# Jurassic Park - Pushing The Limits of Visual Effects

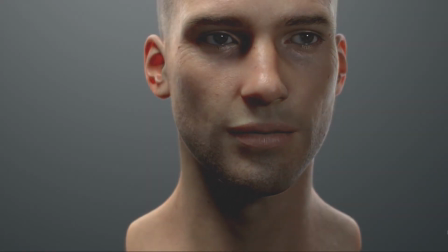We've come a long way since the early days of computer-generated visual effects, creating entire planets, resurrecting deceased actors, but one of the biggest innovative leaps came when CG was still in its relative infancy, with Jurassic Park.
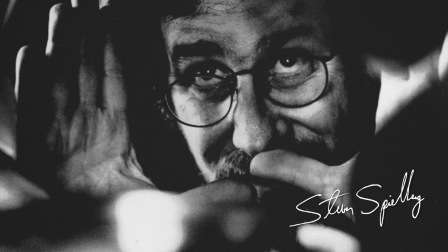Released in the summer of 1993, directed by Steven Spielberg and adapted to screen by David Koepp and Michael Crichton, who also wrote the original novel.
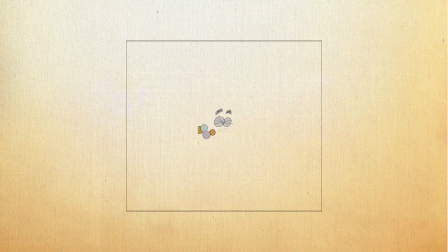Jurassic Park set a new standard for visual effects in film, and it fundamentally changed the DNA of the modern blockbuster.
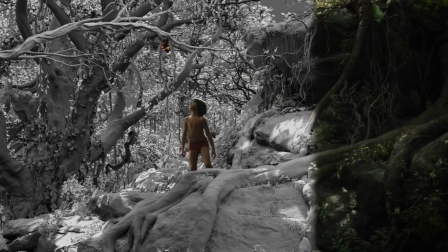CG is no longer just another brush in a filmmaker's toolkit. Sometimes it's the entire canvas.
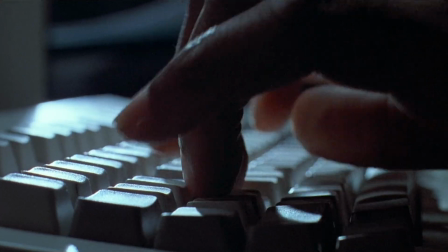And that flip in the industry only occurred when Jurassic Park showcased the capabilities of the computer, solidifying its role in the creative side of the process, not just the technical.
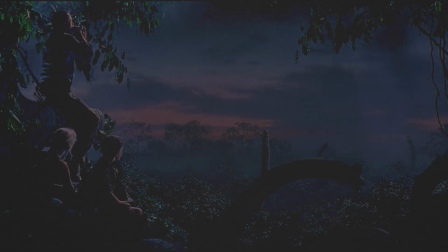You didn't say the magic word.
And despite its massive influence, Jurassic Park didn't actually mark any visual effects milestones.
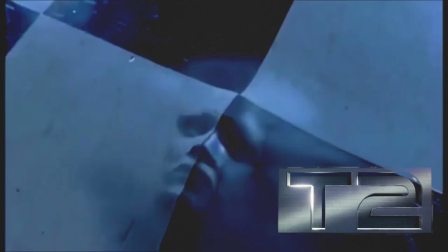It wasn't the first to use CG or the first to use it well. It didn't use the first entirely CG character or even the first animal.
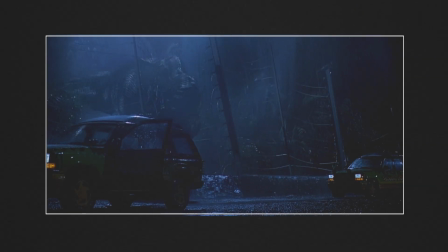But it was the first to successfully hide its effects, seamlessly blending the digital work with the practical alternatives they originally intended on using. Initially on Jurassic Park, everything was intended to be done somewhat more conventionally between the full-scale live-action pieces, and we were going to do miniatures.
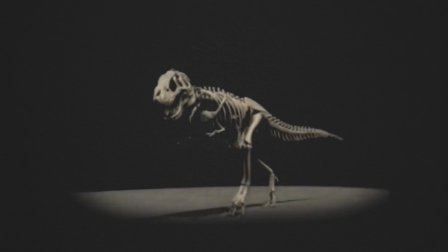But ILM had been working with computer graphics, and they put together a Tyrannosaur that looks pretty convincing,
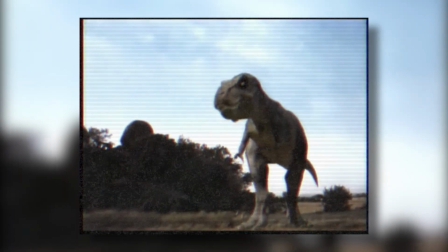and we took it down to Steve, and he went like, that's how we're going to make the movie.
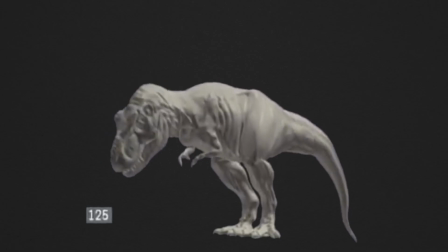But they didn't fully rely on CG to create those effects. The stop-motion animation team was repurposed to animate armature rigs equipped with motion encoders,
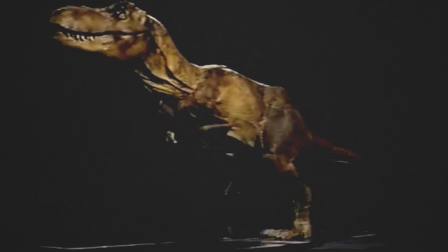essentially translating the stop-motion movement into digital data that could then be applied to the CG skeletal models.
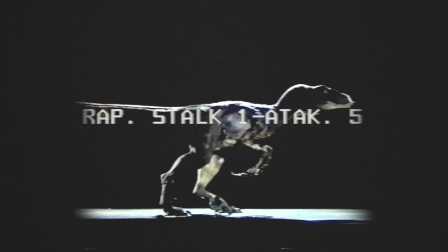There was an awareness of the strengths and weaknesses of each method, and the bridging of those technologies was a significant factor in making the animation so convincing.
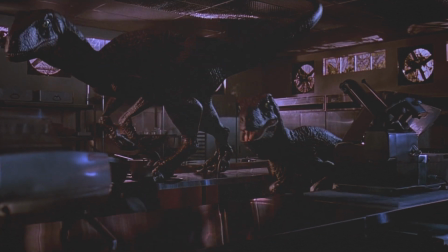And whatever level of detail was too complex for the CG would be achieved with the full-scale animatronics, or bigatures, as they called them.
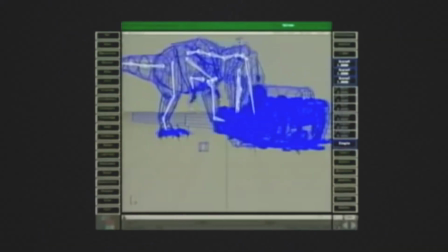It gave the animators a real-life reference for weight and dimension, something physical to occupy the space in the frame that'd be difficult to create from scratch.
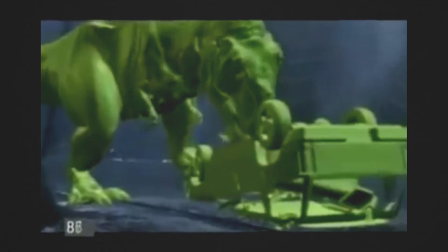The goal wasn't spectacle, it was to recreate reality. And the key to believable effects is the way they're integrated into the physical world.
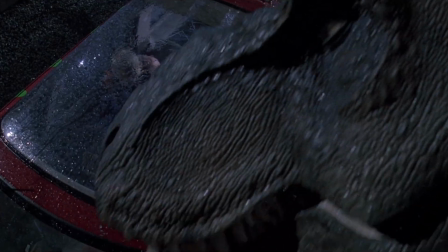So you couch the digital images with close-ups of skin and eyes and teeth,
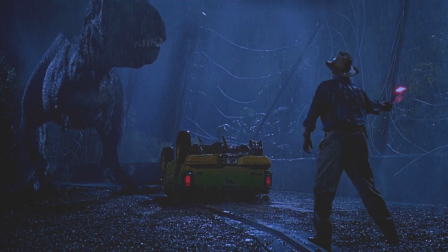and by the time you see the CG T-Rex in motion, the practical image has already been pieced together in your mind.
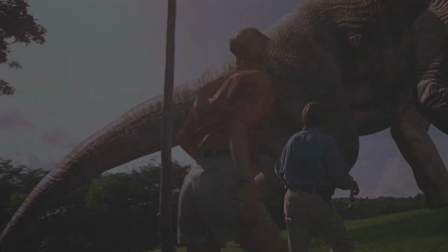The visual effects have to be grounded in some semblance of reality. And you can see that in the cinematography as well.
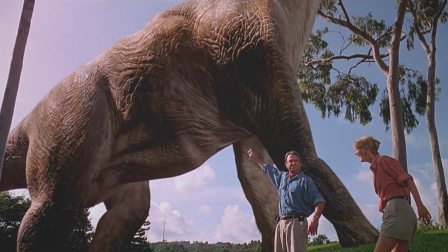Even when the CG is implemented, you're still witnessing the events from a human's point of view.
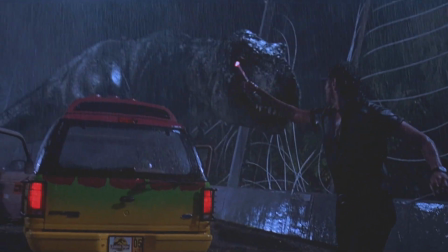It gives the dinosaurs a sense of scale and verticality and allows you to relate to the character's fear and awe because it's presented through their perspective.
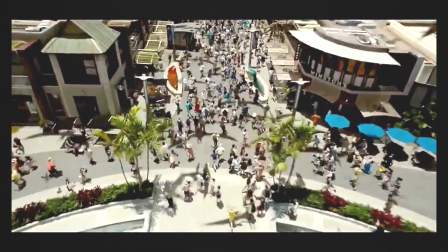But whose perspective is this from? Or this? There's an incredible amount of research that went into making accurate depictions of these dinosaurs,
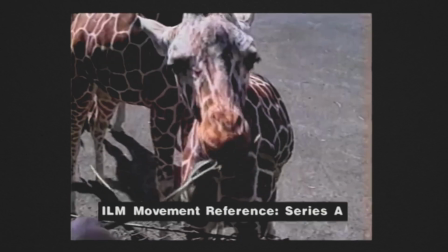studying behavioral patterns of alligators and giraffes, muscular movements and walking patterns of elephants.
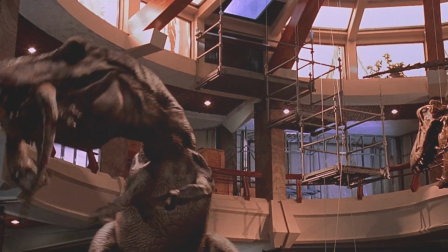There's a reason no other dinosaur can compare to the T-Rex in Jurassic Park, and that's because it was shaped over thousands of man-hours of paleontologic research and design. And later iterations of dinosaurs in films haven't used what we've learned through paleontology and phylogenetic bracketing.
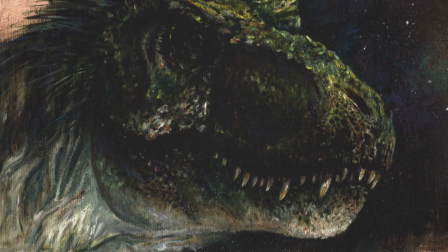They're, for the most part, Jurassic Park clones. There's been no further innovation, even though science has discovered so much since 1993.
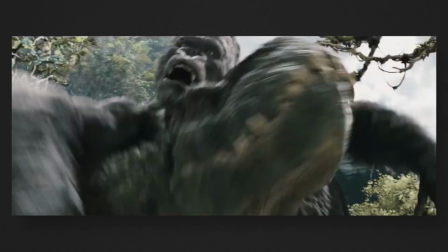You stood on the shoulders of geniuses to accomplish something as fast as you could. You know, you read what others had done, and you took the next step.
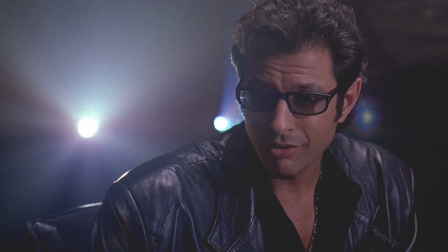You didn't earn the knowledge for yourselves, so you don't take any responsibility for it.
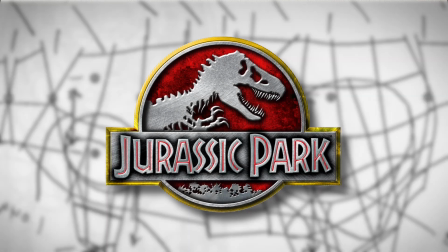There are a total of 14 minutes of dinosaur visual effects in Jurassic Park's 127-minute runtime, only 6 of which use CGI.
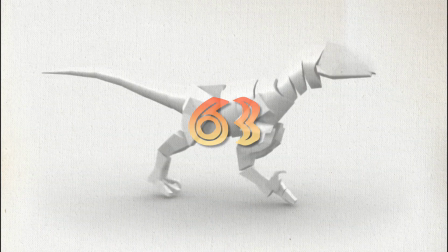That's 63 individual visual effects shots. By comparison, Jurassic World has over 2,000.
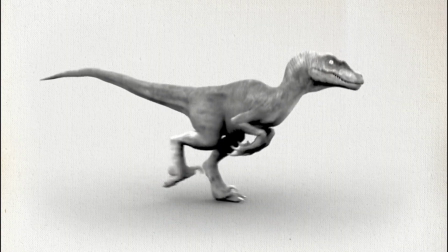And that's not necessarily a bad thing, but when CG is plan A, and plan B, C,
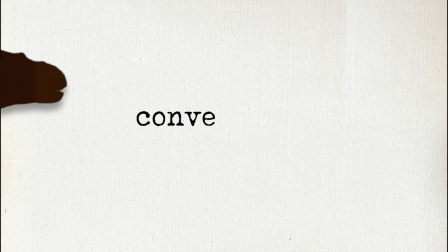and D are all digital effects solutions, you're probably confusing convenience with laziness.
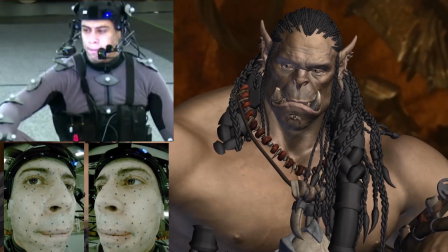People like to argue that CG has somehow gotten worse over the years, and that's simply not true.